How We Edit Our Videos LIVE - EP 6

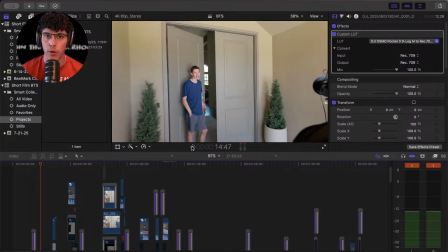So I don't know if you guys remember in the last stream, especially for the newer viewers, I went through our library and found some songs I liked. And honestly, I ended up finding, let's see, this one. It's called In the Cypher.
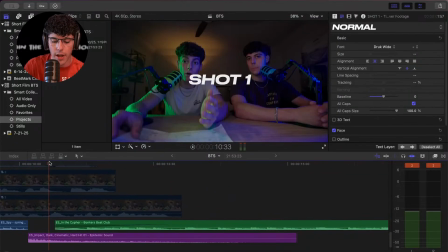I found it on Epidemic Sounds. And it has a cool, like, transition.
Currently right filming here.
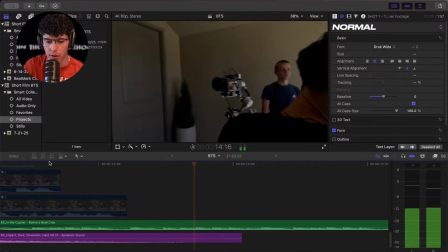The new video. As you can see right here. I'm Tom Cruise. Hello?
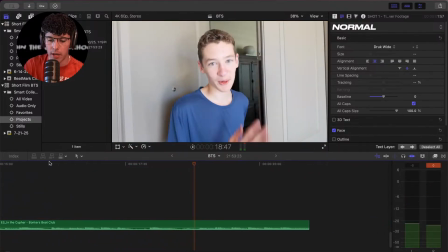This guy right here. I'm gonna be the new cool.
And then I do a kind of a funny joke. Let's see, it's up here.
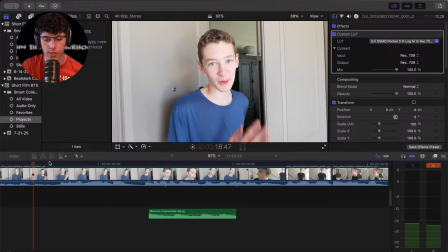I do then break it with the Mission Impossible song. When Connor then says like, unfortunately, he's the Walmart version of Tom Cruise.
Hold up on the gray. Got Josh here. Holding a little stick.
So I think what could make this scene come to life more, maybe adding some sound effects. Maybe I'll add some sound effects here, just kind of play around what I feel like would look good. Before I start, I'm going to keep looking at more footage,
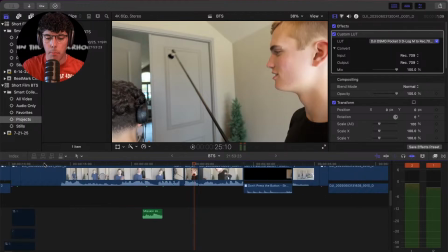and then I'm going to decide what I'd like to do based off what I'm seeing right here, and then we'll get into more actual editing. So let's take a look at that right now. All right, let's start it.
You're a little.
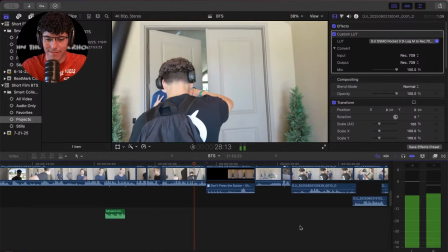It's like I night there. Black screen, door knocks.
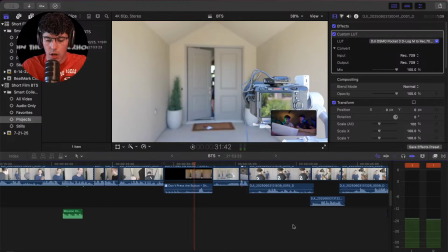Con opens the door.
Okay, so instantly, first up, the music needs to be shut off here because clearly the next shot is going to be jumping. So what I'm going to do here, I'm going to actually start the editing now. I'm gonna go in.
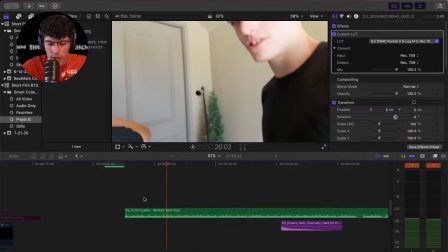I think I have it right here for some reason. Whatever reason.
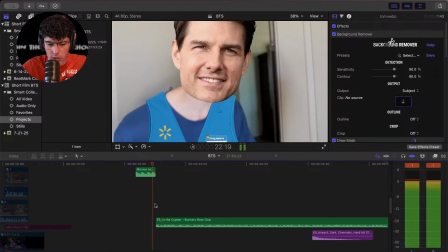Hold up on the gray. Hold up on the gray. Hold up on the gray.
So we're just gonna go down here.
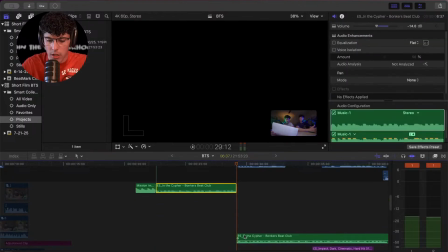We're gonna trim it right there. Just kind of split it. Delete that right there. There we go.
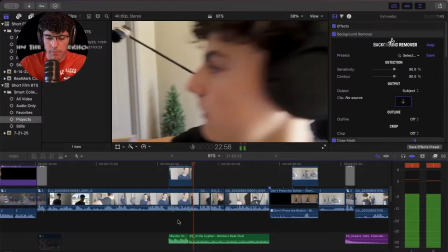That looks a little better.
Hold up on the gray. Got Josh.
I like how it just immediately starts playing again.
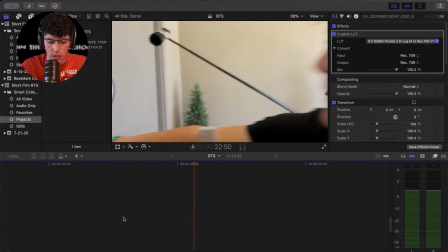Hold up on.
But I low-key feel like it's a little abrupt. So I may fade it.
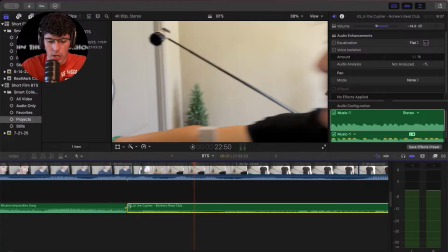I'm more of someone who wants everything to look clean. So we're going to just fade this in so it looks a little better here.
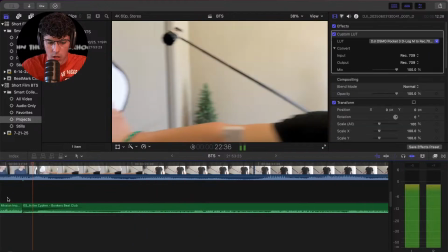Hold up on the gray.
Hold up on the. You know what? I honestly think it sounds good just abrupt.
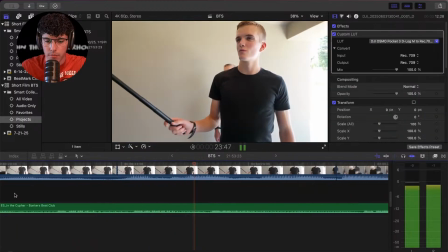So we'll just leave it like that for Hold now. up on the gray.
Got Josh.
By the way, I don't know if you see the detail here. Sam put a lot of detail in.
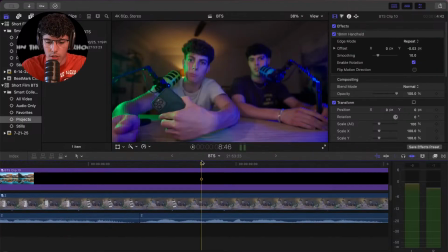He actually had I think it was a ChatGPT. It's crazy you could do this now. He had it, let me show you guys something.
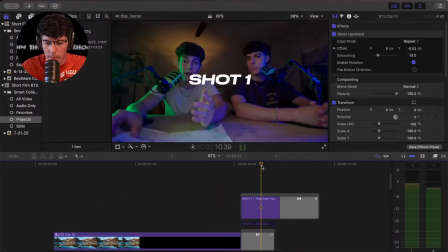He actually had ChatGPT generate, if you go, I know you guys can see this.
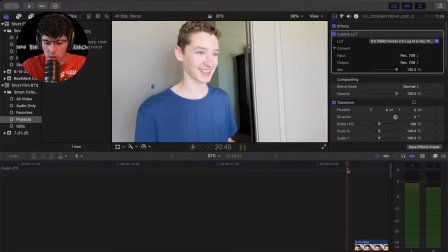If you go right here, when the Tom Cruise thing comes up, you'll see it actually very hidden detail.
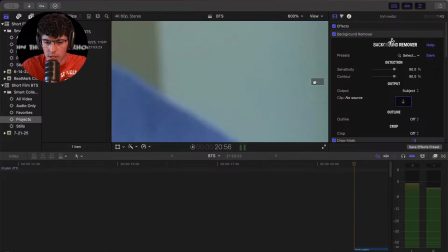Let me zoom in so you guys can see this. It actually says something funny, and it says, "Hi,
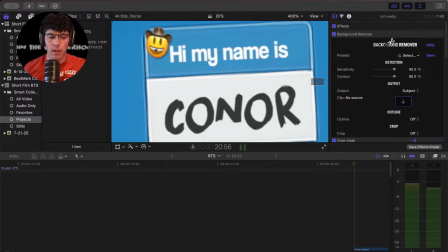my name is Connor," and he put the howdy emoji, and he put that.
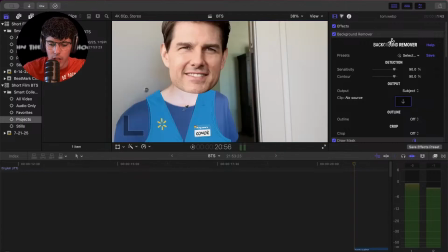So ChatGPT actually made this vest. It's kind of a funny little joke because he's the Walmart, version of Tom Cruise. So anyways, kind of a little funny thing there. I don't know if you guys noticed that when we were watching it back.
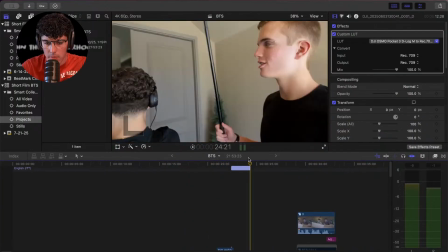Anyways, so I think what I might do here, One little stick.
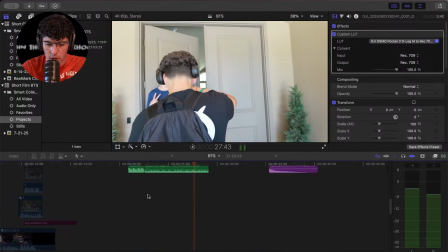You're a little. It's like I night there.
so I'm going to honestly, I'm Tom Cruise.
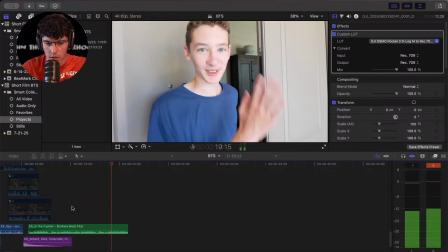Hello? This guy right here. I'm gonna be the new Tom Cruise.
Unfortunately, he's the. so this song is obviously way too loud.
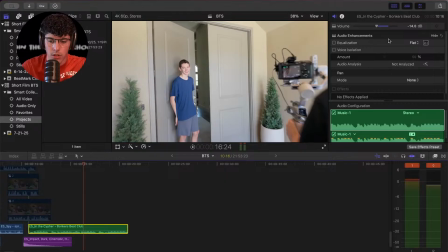So I'm going to lower this right now. So I think I'll go maybe 18.5.
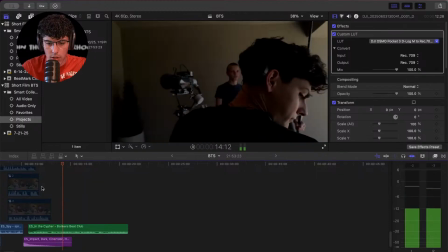Let's see.
Right here. I'm Tom Cruise. Hello?
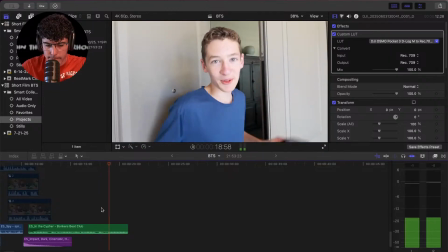This guy right here. I'm gonna be the new Tom Cruise.
That sounds good. So that's at negative 18.5.
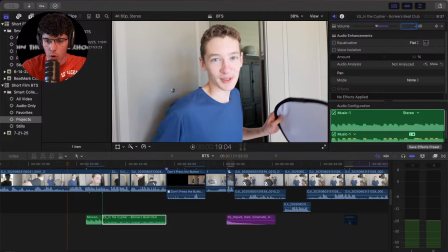So then what I'm going to do up here, just because the volume is roughly around the same, we're going to match it. So I'm going to go negative 18.5 and enter it there.
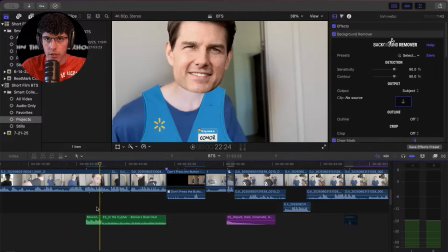That looks good right there. And then what I'm going to do...
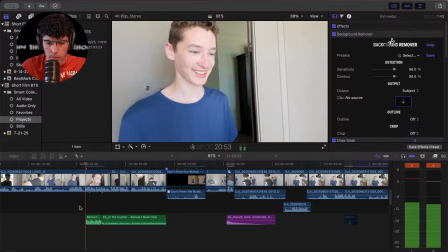Hold up on the gray. He's the Walmart version of Tom Cruise. Hold up on the gray.
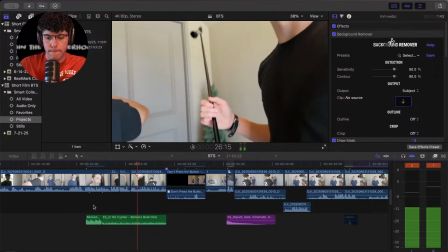Got Josh here. One little stick. You're a little. It's like I night there.
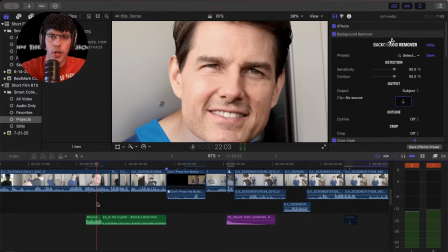Black screen.
So I think we could add one sound effect there. I'm not 100% sure.
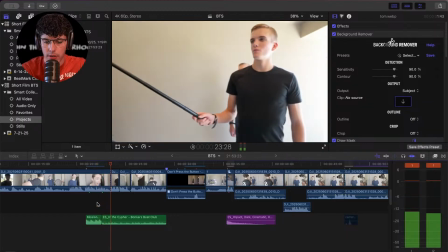Just thinking.
Hold up on the gray. Got Josh here. One little stick. You're a little.
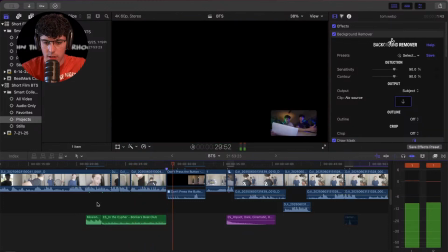It's like I night there. Black screen.
To be honest, I think it makes it sound more funny and real without sound effects. So maybe right now we'll hold off on that. But let's move on to the next shot.
Black screen.